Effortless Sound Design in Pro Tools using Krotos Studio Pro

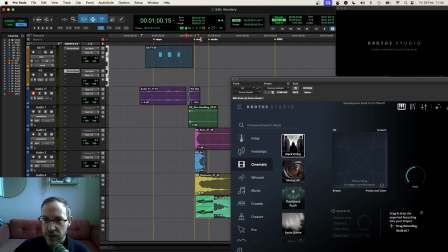I probably don't want the hit there, so let's just add a fade and let's see how that lands.
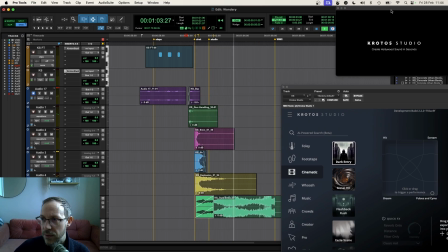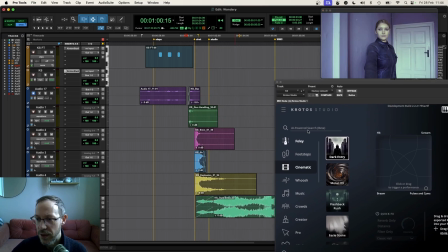Fantastic. Now I would like one more effect here using the feedback rush preset.
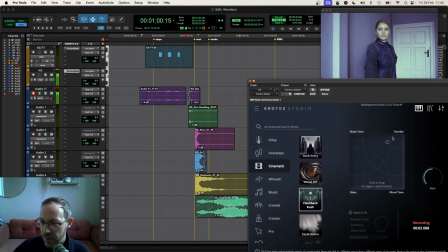I'm going to do a kind of reverse effect to lead into the other shot. I quite like that very quickly. So I'm going to drag that in, turn it down, I'll try it again, excellent.
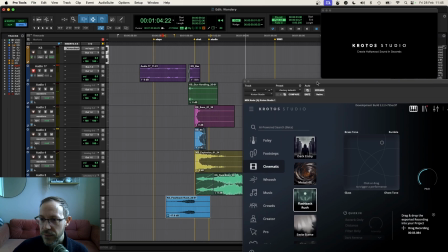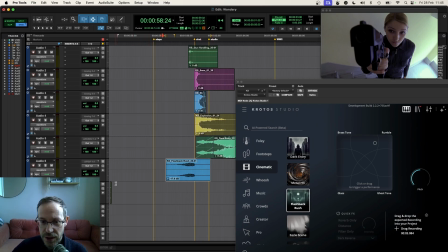And just to finish it off, we recently added some music presets to Quoto Studio. So let's take a look at how we can add something in there just to have in the mix there to add a little bit of atmosphere.
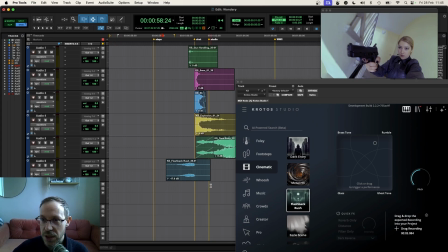So I'm gonna use the audio suite functionality here.
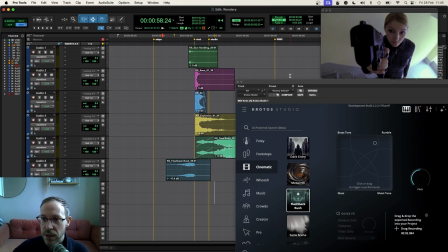So I'm gonna highlight the area that I think we're gonna need our musical content.
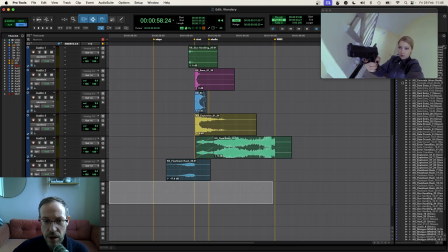So let's close this window. I'm gonna highlight this whole area in a stereo audio track and then go to audio suite.
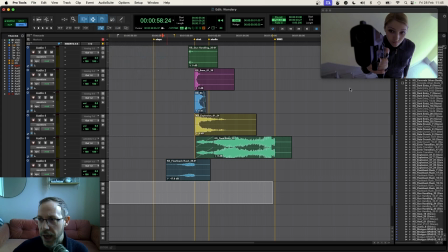I'm going to open up the track, and I'm going to load up a music preset here.
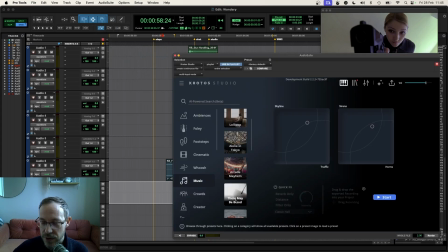And there's one here called There May Be Blood, which is nice and dark and moody, which I think might work quite well. All right, so let's preview. I don't want the drums. I just want the strings and eerie tones down here. Okay, so without stopping the preset, I'm going to stop the preview and render.
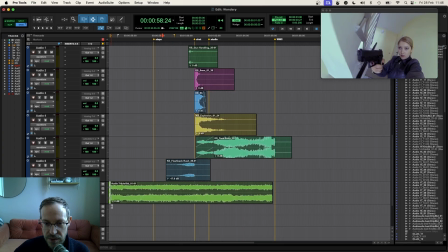Now we've got a little extra tense music just to add a little bit of tension throughout the scene as well. So let's go back and put it all together.
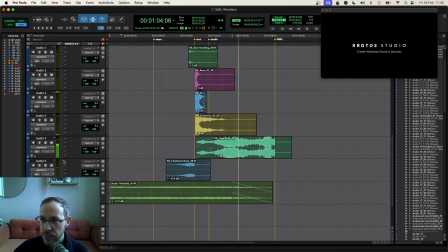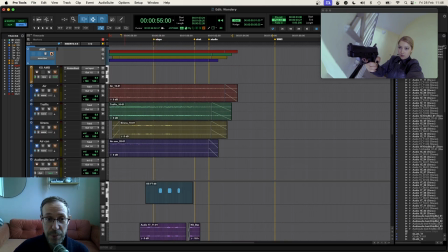Great. Okay, so that's a very quick run through, a real speed run through design of a scene using Krodov Studio Pro. So we did ambiences, footsteps, foley, some cinematic effects, some gunshots, multiple layers of stuff,
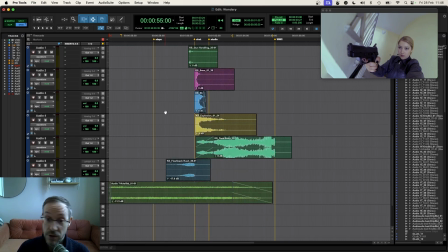got that all in really quickly, customized everything as we went, got into the timeline and got a really quick pass on this footage really fast. We were also able to customize some of those early sounds. You can do that for everything we looked at, going into the edit mode, adding your own sounds, getting those presets just to be what you want to get to the design that you're
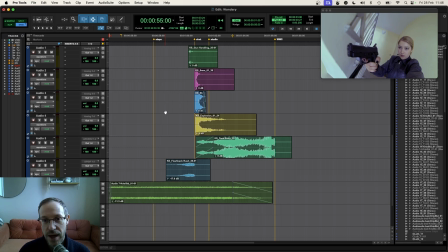looking for in that sound so thanks for watching head to crotostop studios download free demo and take it for a spin yourself thanks for watching